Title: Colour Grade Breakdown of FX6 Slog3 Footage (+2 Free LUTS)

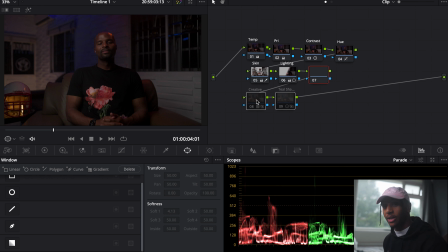491s
I've put them into LUTS just to make this whole process a little bit easier and a little bit quicker, so you can see the end result. And so if I bring these back now, so I first bring this one here. So all this is done, again, neutralize the image a bit more, add a little bit more warmth to it.
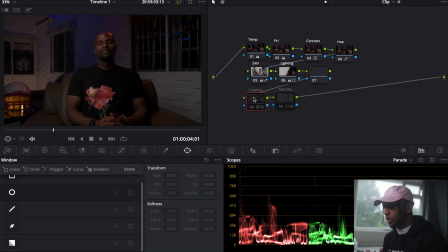508s
Go before and after. There's still a little bit magenta still showing, but once I add this in, you can see how blue this gets. You can see just how more neutral the wall gets here. There's that whole purple magenta side is completely gone. And then I add just a bit of teal in the shadows just to complement that kind of warm look.
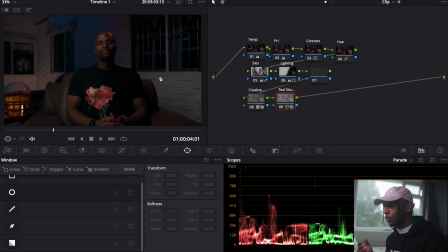525s
So you know, it's very common, the whole teal and orange thing you see all around. The reason that is common because they are complementary colors that look very good together. But yeah, that's a simple grade of how I got this. So if, again, I show you the Rec 709, that's where we started and that's where we ended up.
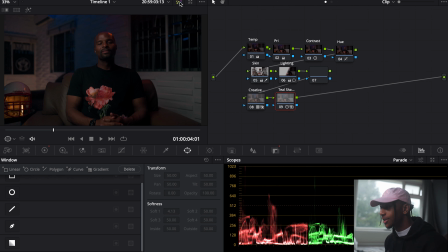542s
For me, it's a lot better. It's not more neutral. There's not so much magenta inside the image. I haven't necessarily gone really heavy with the grade because this is an interview.
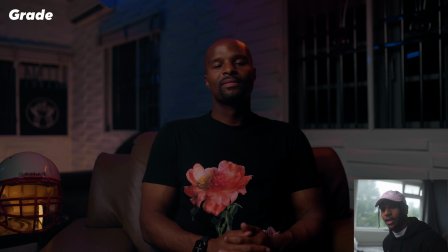550s
You know, it's not meant to be crazy grade of all these crazy colors, but that is how I've graded this scene.
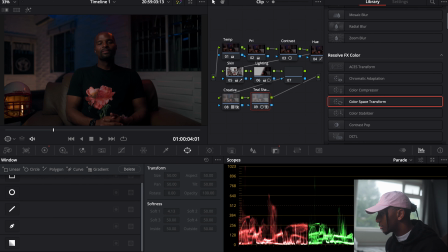556s
Now, if we move on to the second clip, close this, open that back up here.
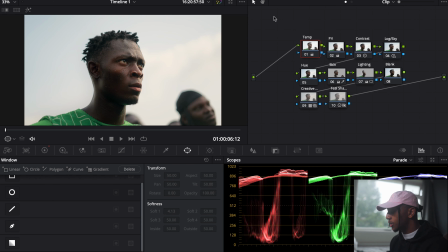564s
So this was part of the same trip, again, from a documentary that I'm working on, looking forward to sharing that with you.
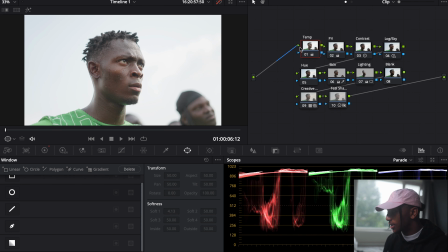571s
But if I go to the, the Rec 709, this is where we started. And if I just add that same node, cool.
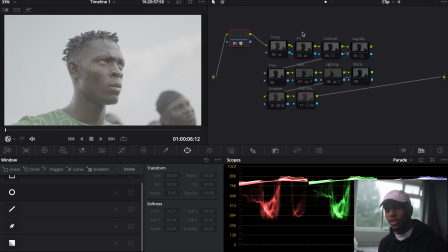580s
So I've just added the log conversion back so you can see what this looks like straight out of camera. And instantly you see very unpleasing. It's, you know, there's no saturation there at all. There's no contrast. There's no colors really. It just looks horrible.
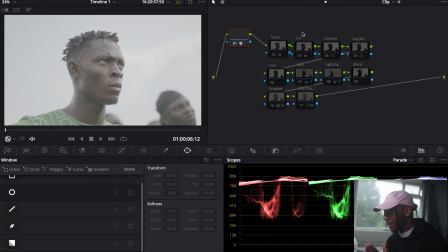592s
But again, that is how it will look when you first import this from your camera, memory card to your hard drive. And again, very easy to do on DaVinci Resolve. You know, it does it automatically. I've just done this to show you.
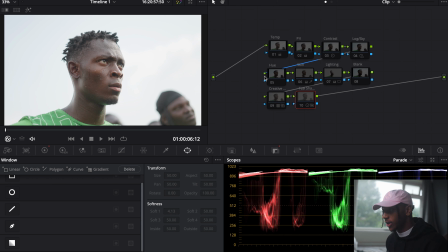606s
And there. So straight off the bat, that looked quite good. You know, straight out of camera, that looks pretty good. You know, it's exposed fairly well. You can't really see the sky too much, but other than that, the shot looks good. You know, the colors don't look terrible. The greens look normal. This looks like a good exposed shot.
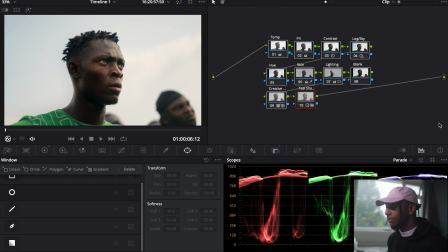625s
But I then go from that to this, which in my opinion is slightly better, and you know, it gives that more cinematic look. So again, I will break these down one by one of how I went from this to this.
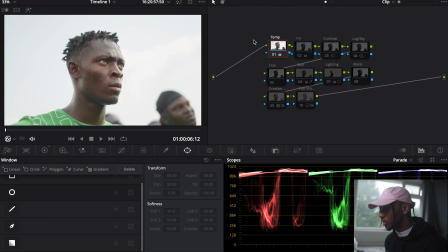640s
Just like before, started off the temperature. Didn't need to do too much here because again, the temperature was quite good. All I did is slightly warm it up just because the environment we were shooting in, I know, was slightly warmer. Next, we go into our primaries, which is what I said before, is where we just re-expose things.
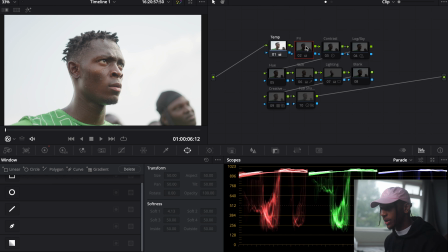655s
So we just correct things from how they should be. If things are overexposed or underexposed, I just correct that exposure.
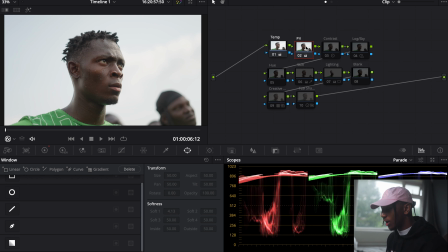661s
So here I just brought the exposure right down because it was still quite overexposed.
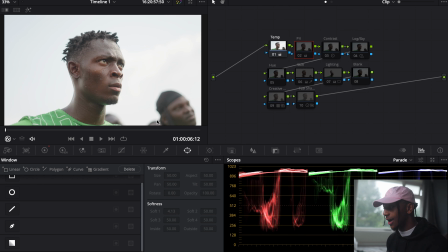666s
So I just brought everything down quite a bit. And just from this, you can start to see the sky come back just a little bit here, just from bringing that whole exposure down.
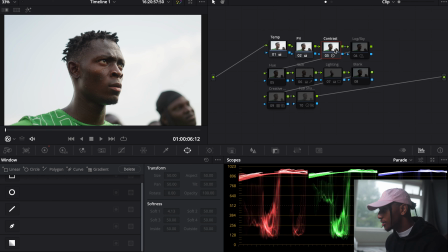674s
Then I add the contrast in, you know, to fill out the face, a little bit more punch to the colors. After I've done the contrast, I added a new node, which is I called the log sky. The reason I called log is because I used the log wheels in DaVinci Resolve in the high dynamic range section. So I called this the log, and this was to bring back the sky. So this is purely focused on bringing the sky back.
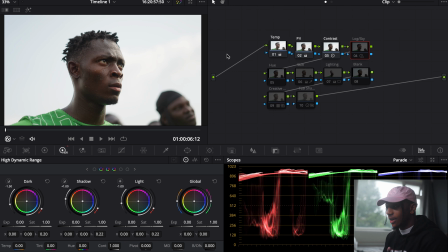694s
So you can see just from that one node, I've gone from this kind of, it looks like a white cloudy day, to adding a little bit more blue into this. So you can see it wasn't necessarily a cloudy day, but it was actually essentially clear blue skies with a little bit of clouds here.
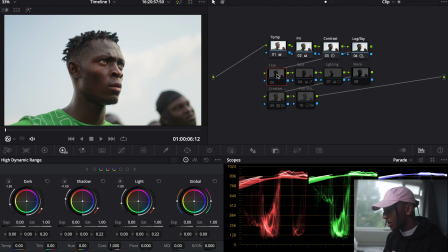708s
Then we go to the hue. I don't think I really changed much on this. On the hue, didn't really have to because the colors were coming out exactly how I wanted them to. The skin, the exact same thing I've been doing for most of the footage from the FX6.
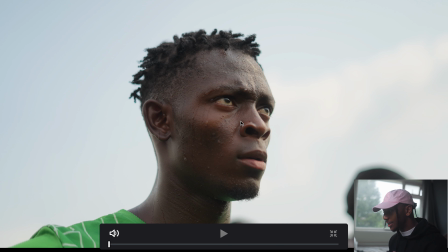722s
Just from looking at it, it's just slightly pushing magenta.
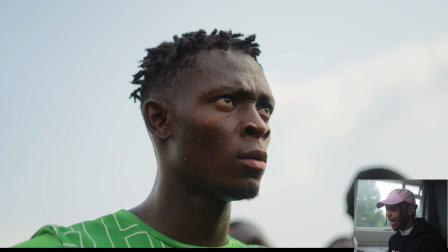725s
So all I did is just add a little bit more green inside that, and a way for you to check if the skin tones aren't actually correct.
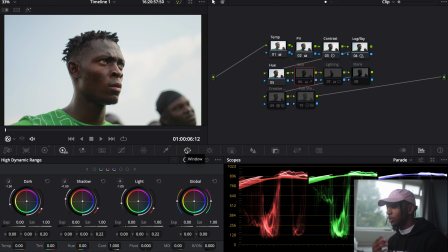733s
And you know, because sometimes your eye might be lying to you, might be because of the monitor, whatever it is, or whatever it is you're using. A way to check that,